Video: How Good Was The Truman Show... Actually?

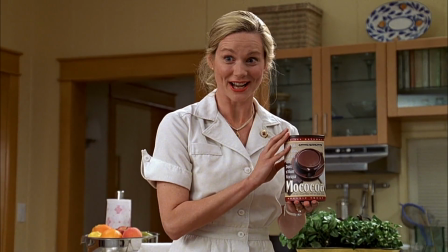[8:17]
That moment when she nervously pitches Makoka while Truman is having a breakdown,
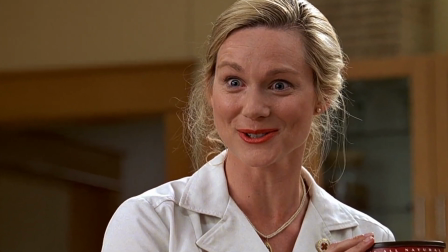[8:23]
it is awkward, robotic, and absolutely perfect.
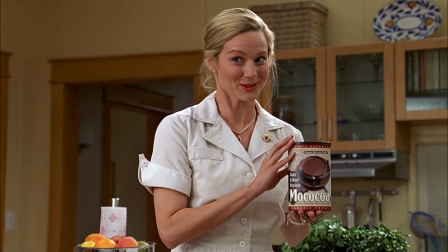[8:28] Why don't you let me fix you some of this new Mococo drink? All natural cocoa beans from the upper slopes of Mountain Nicaragua, no artificial sweeteners.
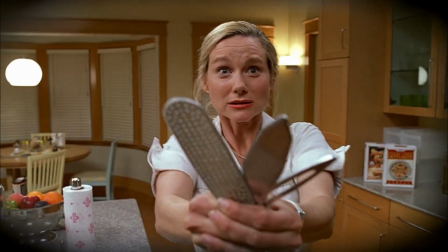[8:35]
What the hell are you talking about? When she finally breaks character with that famous "do something" moment,
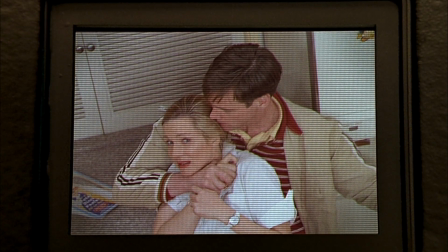[8:43]
it's so effective because Linney has spent the entire film building this facade of perfection.
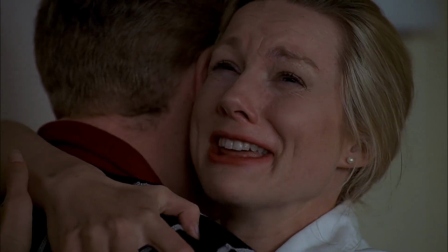[8:49]
When it cracks spectacularly. Natasha McElhone as Sylvia is beyond exquisite.
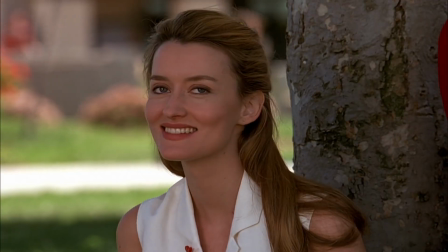[8:58]
She is the only character who feels genuinely spontaneous in Truman's world,
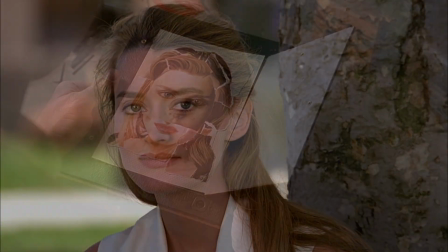[9:03]
which explains why he's still obsessed with her years later.
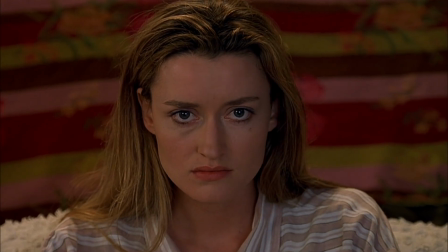[9:08]
She represents the authenticity and warmth that's missing from his life.
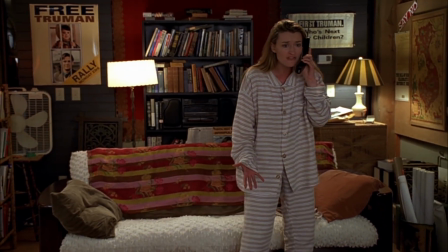[9:13]
Her most impactful moment comes when she confronts Christoph on live TV, saying, "What you've done to Truman is sick."
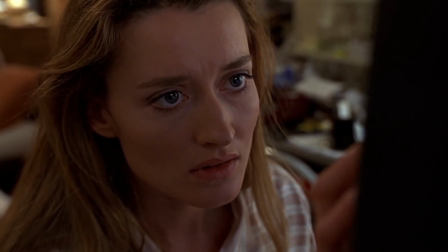[9:22]
It's a raw, emotional plea that cuts through the artificiality of the show,
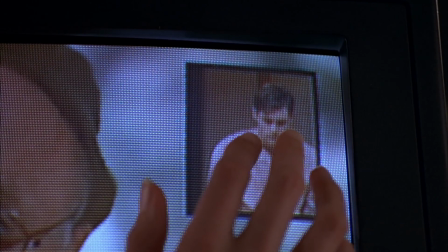[9:28]
reminding us of the human stakes at play.
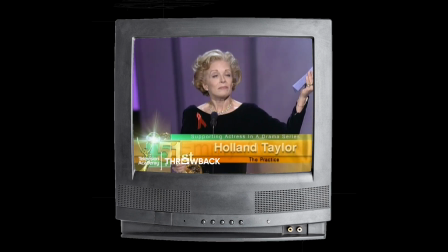[9:32]
Holland Taylor, as Truman's mother, nails the role of a staged parent whose warmth feels just a tad too polished.
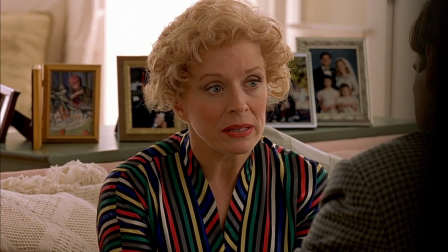[9:40]
Her delivery of lines like, Well, it's about time they cleaned up the trash downtown before we become just like the rest of the country.
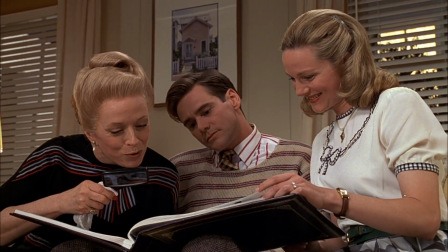[9:48]
drips with the kind of scripted cheer you'd hear in a TV ad,
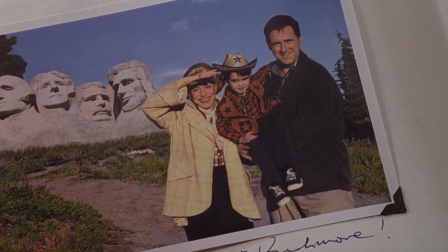[9:52]
perfectly encapsulating the fakeness of Truman's world. This performance was so spot on,
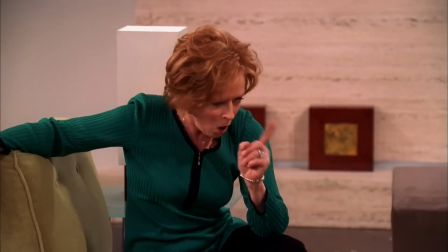[10:01]
it landed her a similar role as Evelyn Harper in the sitcom 2.5 Men,
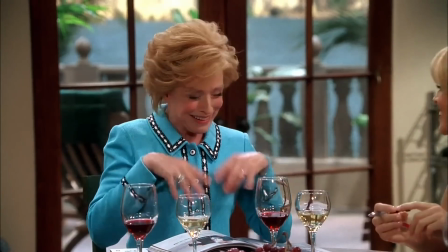[10:07]
showcasing her knack for playing a manipulative and theatrical mother. Noah Emmerich as Marlon brings a different kind of manipulation.
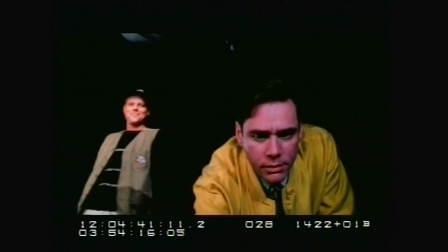[10:17]
He isn't over the top like Meryl, he is calm, reassuring, he is the voice of reason, which makes him even more dangerous.
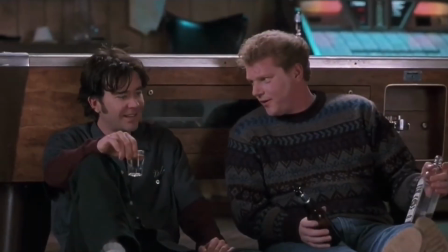[10:28]
His fake best friend energy is weaponized to keep Truman in line.
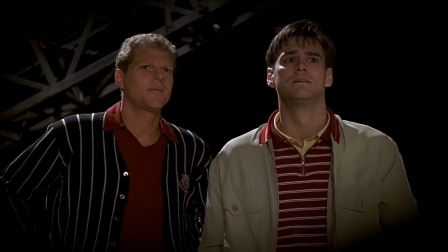[10:33]
That scene by the bridge where he says, "If everybody is in on it,
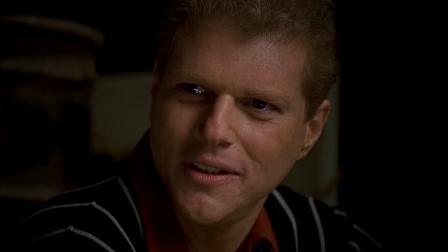[10:38]
I would have to be in on it too," is delivered with such sincerity it almost convinces us.
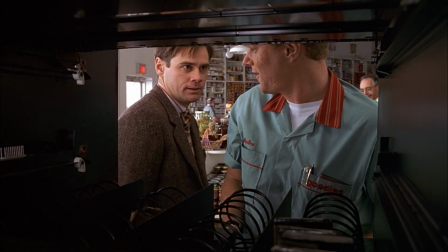[10:46]
Take the vending machine scene, where Truman talks to him while he's stocking candy bars.
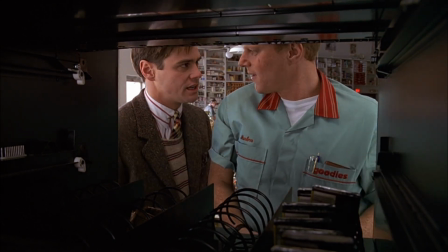[10:52]
As Truman spills his doubts, Marlon nods along, but the second Truman looks away,
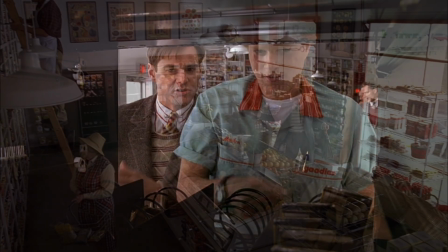[10:58]
Marlon sneaks those same bars right back out. It's so subtle, most viewers miss it entirely. Then there's Christoph, played by Ed Harris. He could have played this as a mustache-twirling villain, but instead, he gives us this calm,
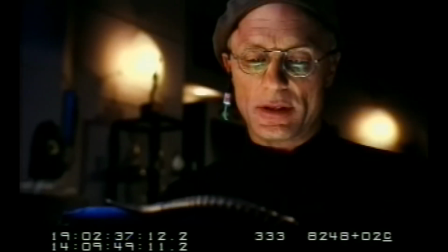[11:18]
almost fatherly figure who genuinely believes he is protecting Truman. It's a performance that walks a razor's edge, warm enough to believe in his love for Truman,
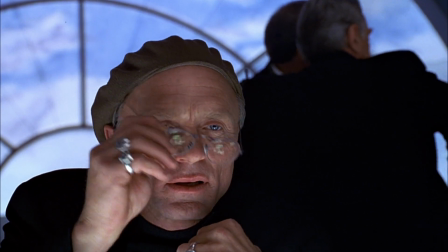[11:30]
cold enough to justify manipulating his entire life.
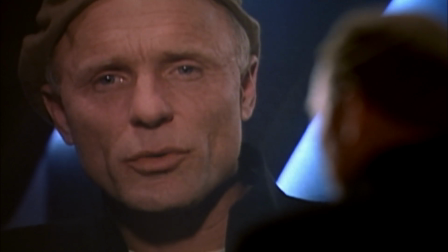[11:34]
The way Harris delivers the line, "We accept the reality of the world with which we are presented," isn't just explaining the premise,
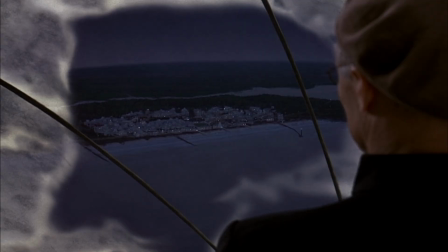[11:43]
it's revealing Christoph's entire worldview in one sentence.
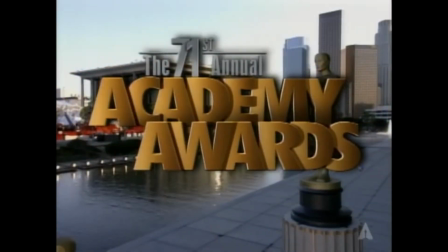[11:47]
Harris earned an Oscar nomination for Best Supporting Actor, and honestly, I think he deserved the win.
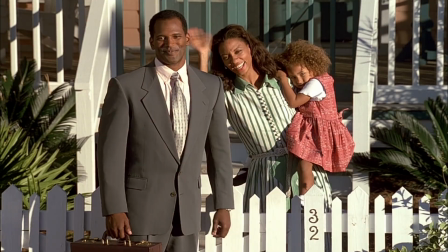[11:55]
Even the background actors pull their weight. The neighbors, the extras walking by, the security at the elevator,
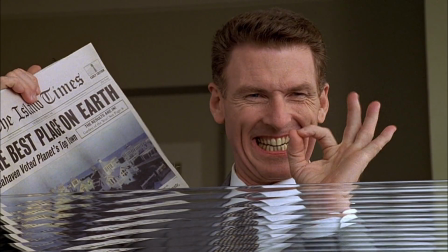[12:04]
everyone has that overly rehearsed rhythm that makes Seahaven feel staged.
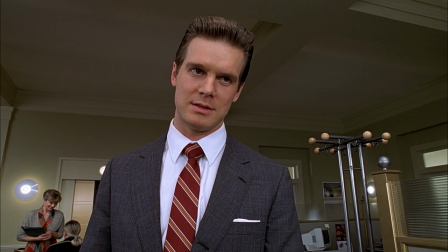[12:09]
They are not trying to be natural, they are trying to look natural on camera, and that difference is key.
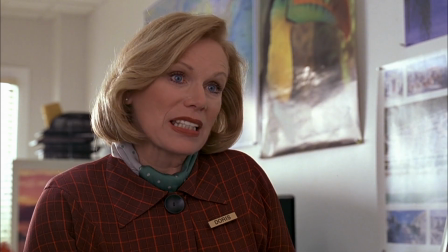[12:17]
What's remarkable is how cohesive the performances are.
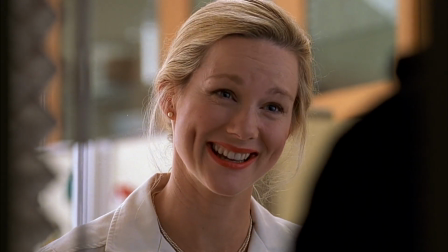[12:21]
Everyone in the cast hits the same slightly unreal tone, which keeps the illusion believable for Truman and for us.
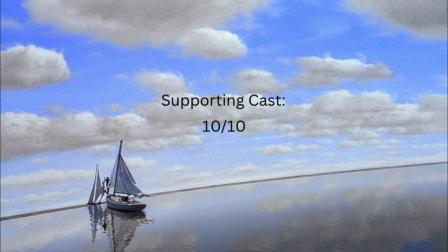[12:30]
With all that in mind, the supporting cast gets a 10 out of 10. I'm not saying this lightly, folks.
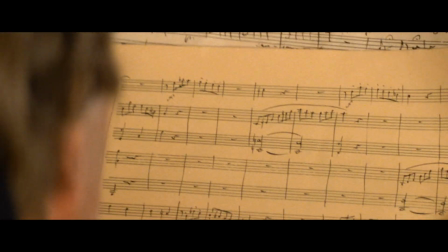[12:38]
This means there are just a handful of movies in history with supporting cast I think is as good.
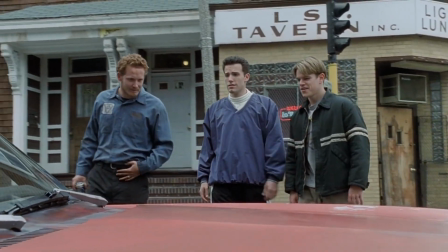[12:45]
I know that might surprise some of you. Would you too rank them higher than Jim Carrey? Share your thoughts below. The script, penned by Andrew Niccol, is deceptively simple on the surface.
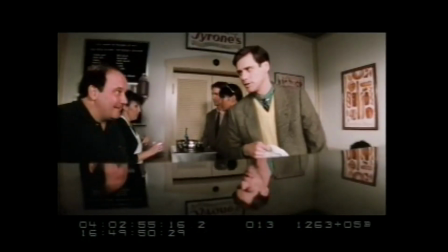[12:58]
At its core, it uses everyday conversations, coffee shop chatter, friendly banter,
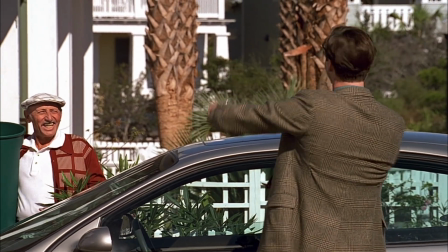[13:04]
small town greetings, but layers in just enough oddness to keep us uneasy.
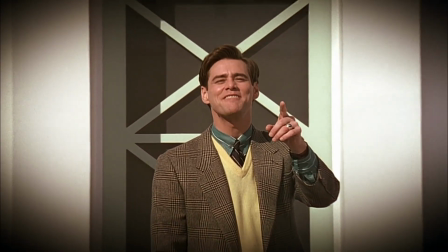[13:11]
When Truman says, "Good morning, and in case I don't see ya, good afternoon, good evening, and good night," it sounds like a friendly catchphrase,
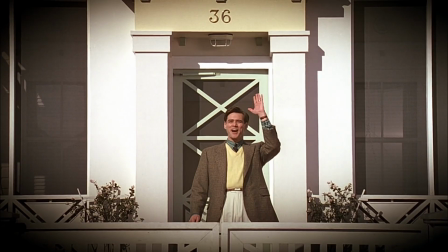[13:20]
but it doubles as a scripted sign-off, a reminder that every moment of his life is on the air.
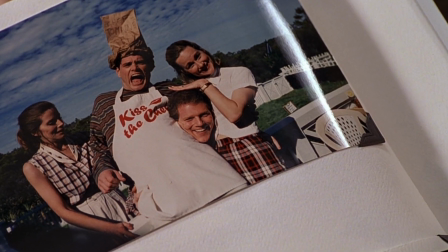[13:27]
Niccol also peppers the script with subtle expositional moments that never feel forced.
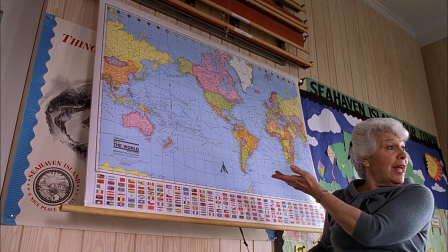[13:33]
Instead of dumping backstory in a monologue, we learn about Seahaven's origins through offhand remarks by neighbors,
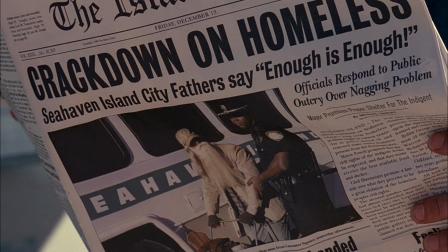[13:41]
newspapers in the background, and Christoph's calm, father-like explanations.
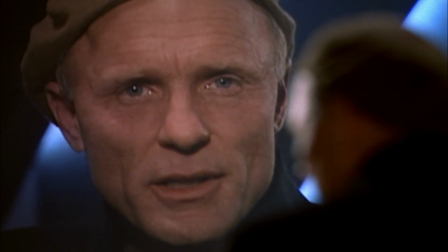[13:46]
This approach keeps the world feeling organic until the organic veneer begins to crack.
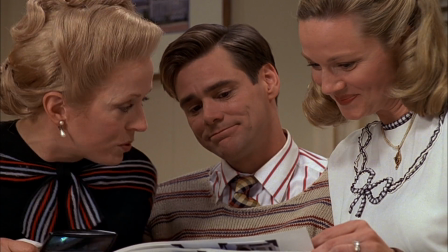[13:53]
That said, there is one moment in the script that doesn't quite land for me.
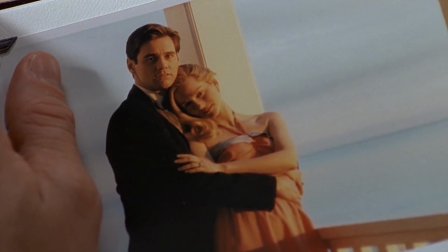[13:58]
When Truman looks at his wedding photos and notices that his wife had her fingers crossed during the vows,
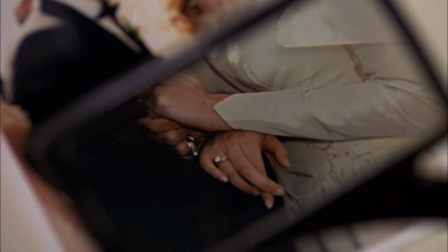[14:05]
it feels a little cartoonish. The intention is clear.
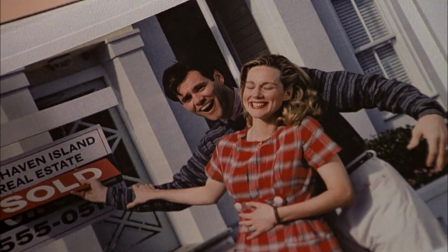[14:10]
She was never really in love with him, but the execution lacks the restraint the rest of the film shows.
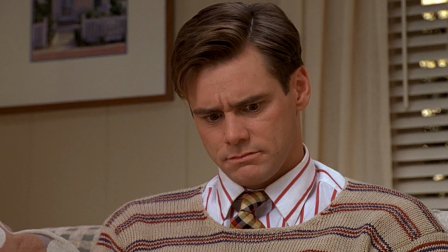[14:18]
It's the only scene that feels more like a gag than a genuine moment, and it momentarily breaks the film's emotional tone. One of the most brilliant choices Andrew Niccol makes in the script is crafting a thematic dialogue between Truman and Christoph,
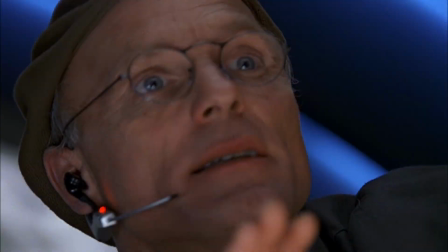[14:35]
even though they almost never speak directly to each other.
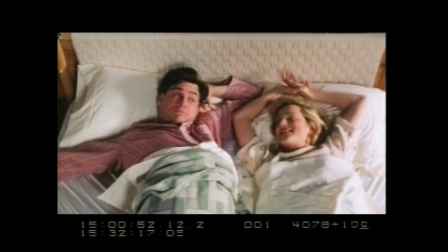[14:39]
Truman, a man slowly waking up, searching for truth.
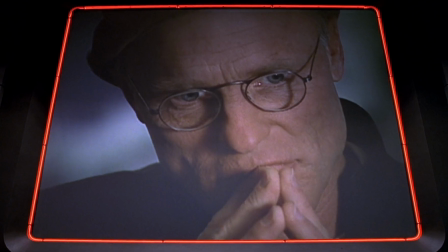[14:44]
Christoph, distant and godlike, calmly justifying his control in philosophical terms.
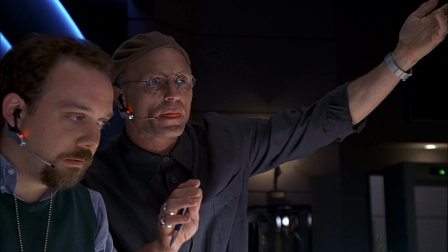[14:51]
Their voices are woven throughout the film,
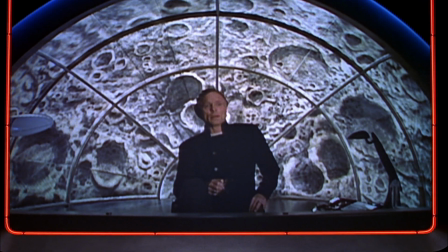[14:56]
not in a literal conversation, but in a constant clash of ideals.
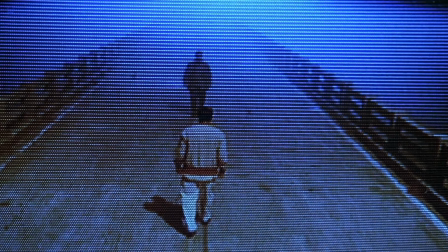[15:01]
Truth versus illusion, freedom versus control.
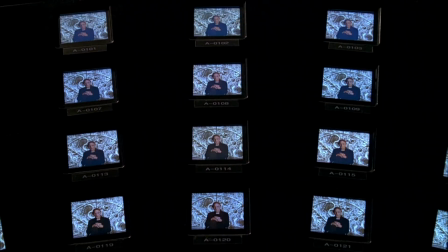[15:05]
That contrast is baked into the structure and tone of the script, and it gives the story its slow-burning tension.
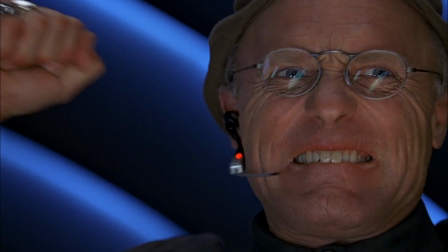[15:14]
Christoph isn't written as a clear-cut villain, he is a deluded artist,
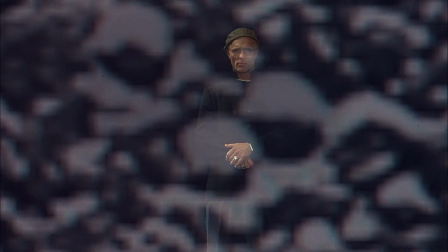[15:20]
convinced he is protecting Truman from the chaos of real life.
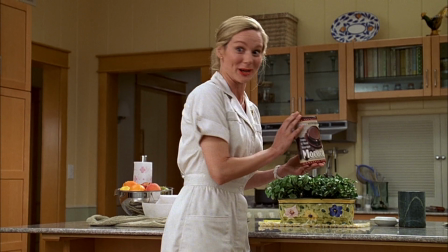[15:24] When Truman's wife Meryl suddenly says, Why don't you let me fix you some of this new Mococo drink?
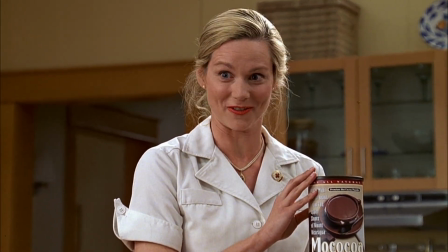[15:29] All natural cocoa beans from the upper slopes of Mountain Nicaragua, no artificial sweeteners.
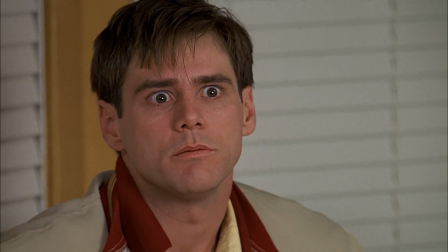[15:34]
What the hell are you talking about? it's funny as a commercial parody, but devastating as a glimpse into Truman's manipulated life.
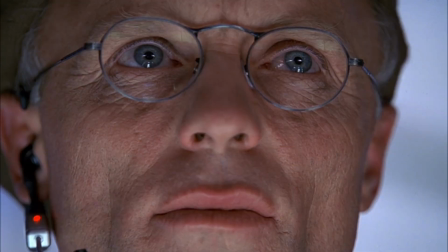[15:43]
And that final confrontation between Truman and Christoph. Pure screenwriting gold.
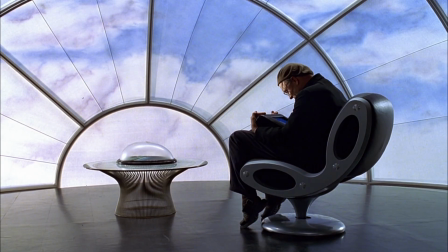[15:50]
No physical meeting, just a voice from the sky and a man in a boat.
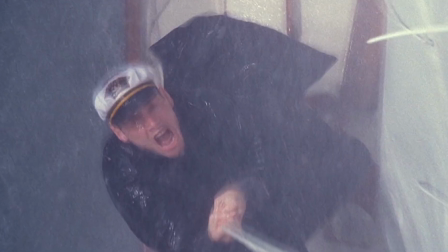[15:56]
Yet it delivers more emotional impact than most face-to-face showdowns in film history.
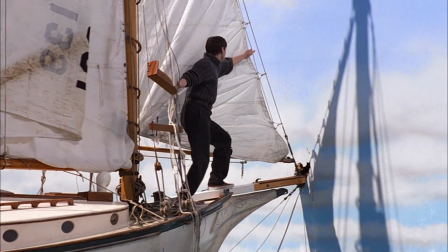[16:03]
By the time Truman stands at the edge of the dome, his dialogue has built from casual curiosity to outright
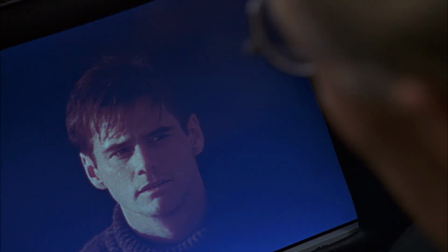[16:11]
defiance, mirroring our own journey alongside him. The script gets 8.5 out of 10.
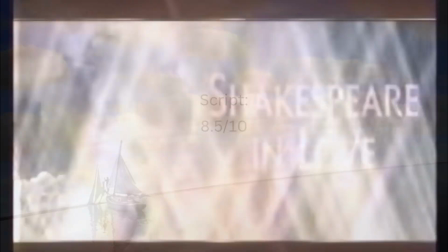[16:19]
It won Nicole the BAFTA for Best Original Screenplay,
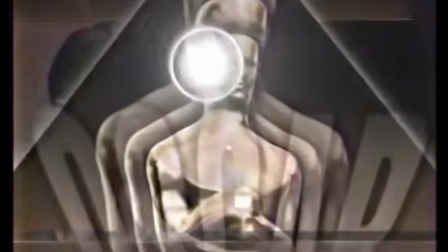[16:23]
and it was even nominated for Best Original Screenplay at the Academy Awards.